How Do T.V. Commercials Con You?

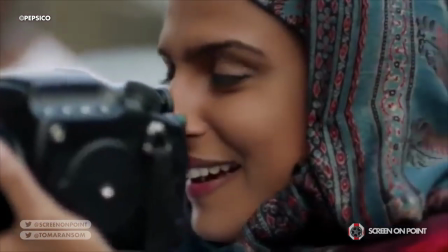494s
The fact that the Kendall Jenner ad was pulled for seemingly making light of protests against police brutality did nothing to harm the profits of PepsiCo,
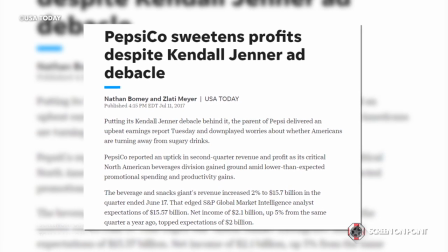501s
which actually saw a 3% growth in sales, despite the public relations hit they took from the commercial.
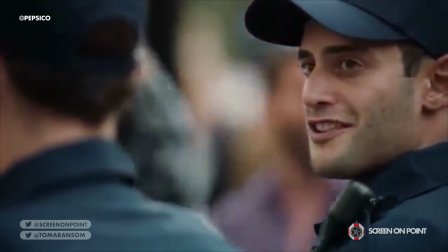508s
When a commercial does create controversy, people often take to Twitter and other social media platforms to air their disapproval,
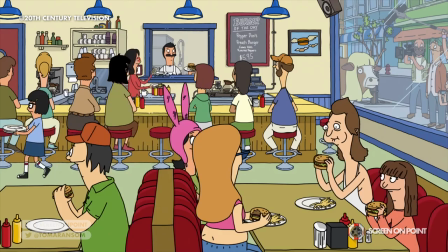514s
inadvertently giving the company they're trying to make a stand against free advertising. In the cutthroat world of TV commercial, there truly is no such thing as bad publicity.
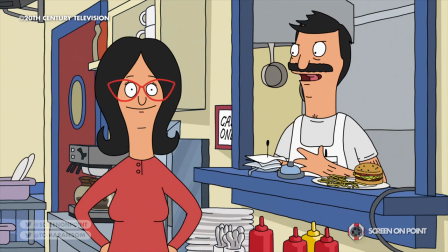523s Linda, the documentary is about me being an evil cow killer. Murderer! Oh, come on, Bob.
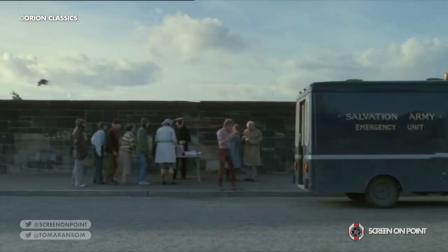528s There's no such thing as bad publicity.
So, while most of us are surviving on beans on toast and advent calendar chocolates to afford buying our extended family X-mas presents,
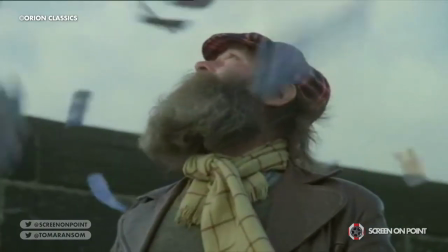537s
it may come as a bit of a surprise to learn just how much money is regularly being spent on those pesky,
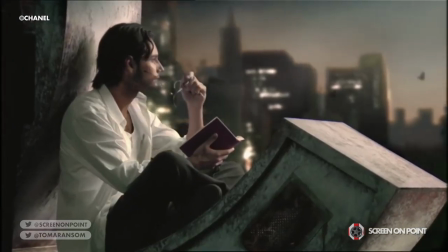542s
throwaway commercials. In their 2004 commercial entitled La Film, starring Nicole Kidman and directed by Romeo and Juliet director Baz Luhrmann,
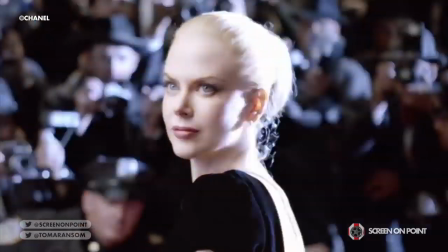551s
Chanel spent $33 million.
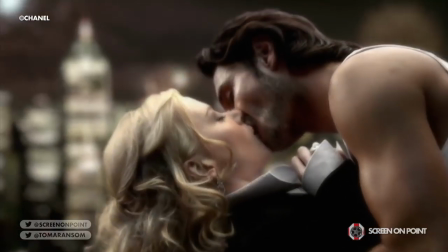554s
With the amount of money being spent on ads that can be as short as 30 seconds, you can guarantee that from the editing to the directorial choices,
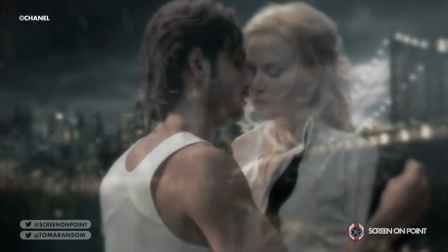562s
every frame of an advert is carefully chosen with the aim of persuading the viewer to buy their product.
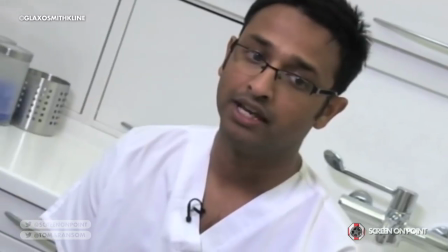568s
A quick glance at the Battlefield Earth-style Dutch angles and low resolution of the UK ad for Sensodyne,
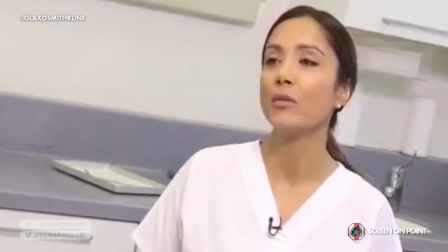574s
you might think it was thrown together by someone with five minutes to spare and no knowledge of tripods.
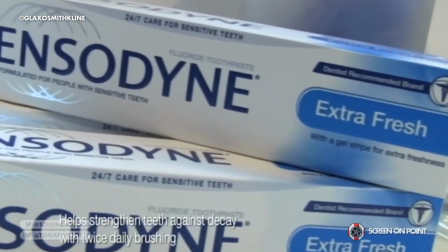579s
The Advertising Standards Authority's rules on advertising toothpaste include to not directly state that dentists have recommended your product,
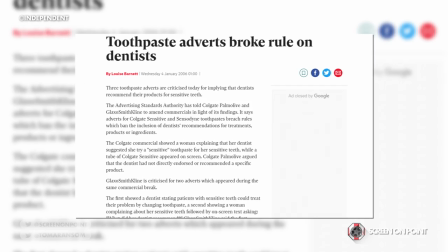586s
a rule that GlaxoSmithKline were criticised for breaking with their series of Sensodyne ads.
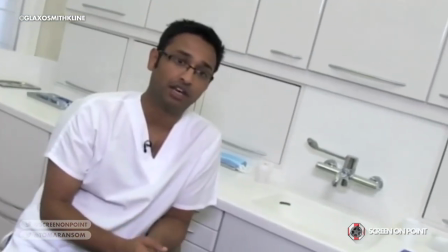592s
With that in mind, the use of Dutch angles and low quality visuals could be seen as giving the commercial a sense of documentary-style realism,
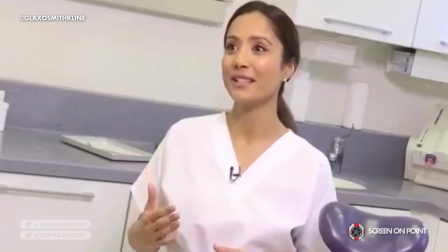599s
as if it was filmed on the fly in a dentist's office and not a carefully constructed piece of advertising.
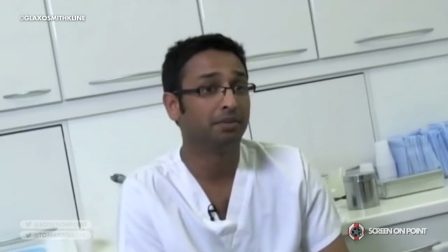605s
The constant quick cuts, with shots lasting no more than a second long,
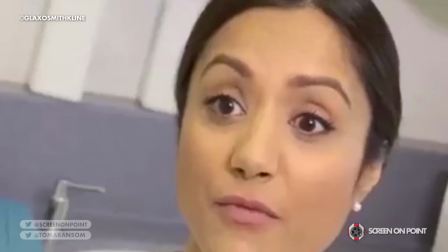608s
implies that this was filmed secretly and creates the idea in the viewer that they are getting insider knowledge from healthcare professionals.
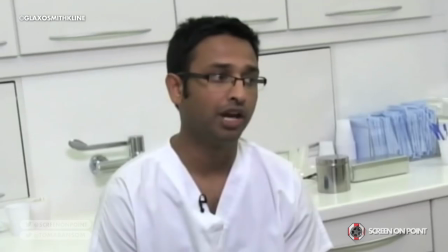616s
The subtle implication of the editing and directorial choices made here is that dentists would be recommending Sensodyne to their patients,
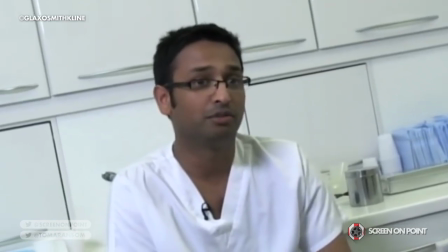623s
regardless of whether they are being filmed or not.
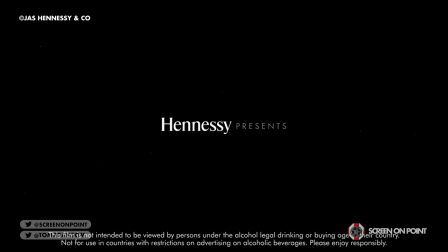627s
Debuting at the 2019 Oscars ceremony, Hennessy released a four-minute ad directed by Ridley Scott.
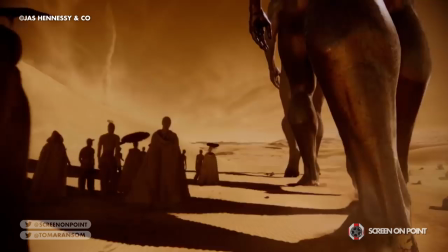633s
From expansive wide-angle shots of giant creatures journeying through an alien landscape to the warm orange hue of the cave shots,
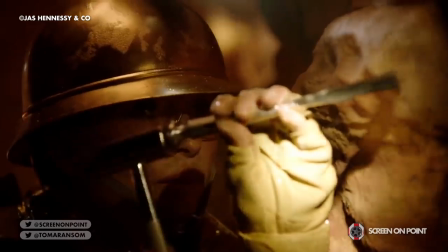640s
the ad appears to be attempting to align the experience of drinking Hennessy with the grand philosophical ideas of Ridley Scott's Alien prequel Prometheus.
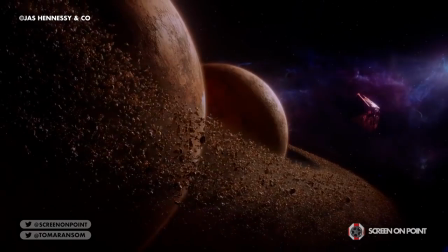649s
At the end of the commercial we are shown an alien universe with the planets rendered as undeniably impressive visual effects.
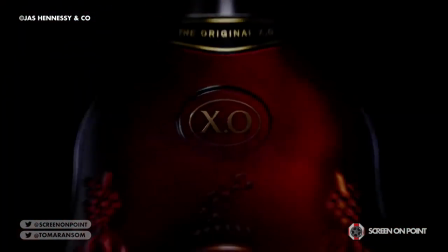655s
The camera then tracks back and pulls out of the bottle of Hennessy suggesting that drinking it is equivalent to an epic Ridley Scott style journey through time and space.
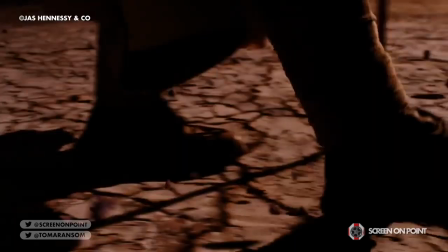665s
The text, each drop is an odyssey, appears on the screen, in furthering this idea that within a bottle of Hennessy is a vast
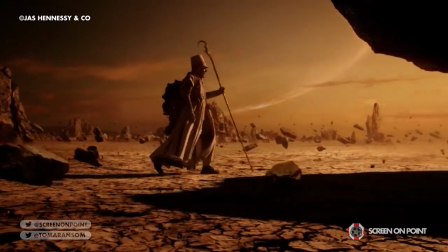673s
alien landscape that you can explore if you simply buy the alcohol.
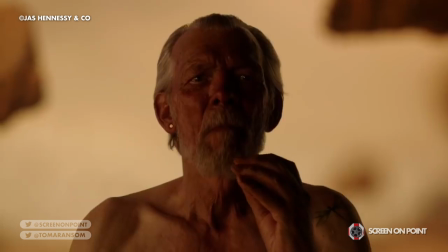678s
As epic as Ridley Scott's visuals are at communicating an otherworldly drinking experience,
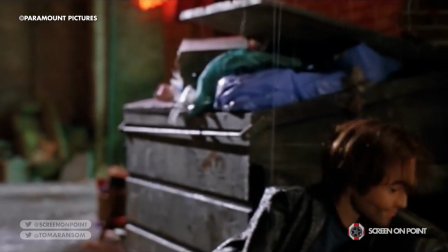684s
the harsh reality is the only journey you likely would take after drinking that bottle would be
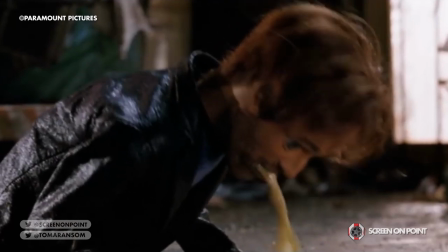688s
a journey out of the back door of a Weatherspoons on a Tuesday night to be sick all over your shoes.
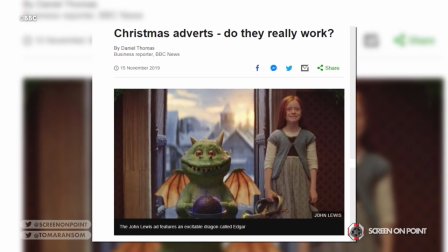693s
Marketing research company Kentar reported that just in the UK,
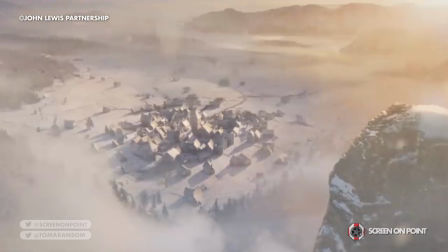696s
consumers spend about £30 billion in what is known as the golden quarter of advertising in the lead up to Christmas.
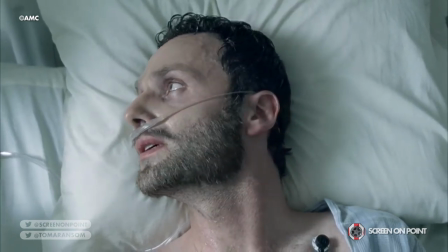704s
So it's no surprise then, if you wake up from an eggnog and roast potatoes induced food coma in front of the TV
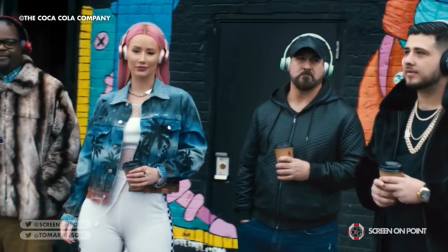710s
and you suddenly associate Christmas with buying the latest headphones or a new fridge freezer,
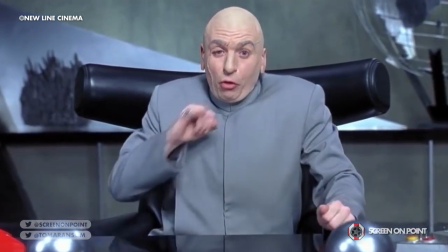715s
what's clear is that companies have mastered the art of manipulating their target audience into buying their products through cynical television advertising.
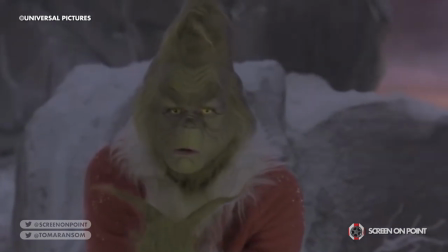724s
And isn't that what the holiday season's all about? Hey, you have a Merry Christmas everyone.
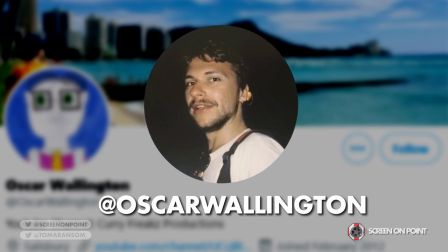730s
Thanks so much to Oscar Wollington for writing this cynical, cynical piece on Christmas. You can follow him at Oscar Wollington on Twitter.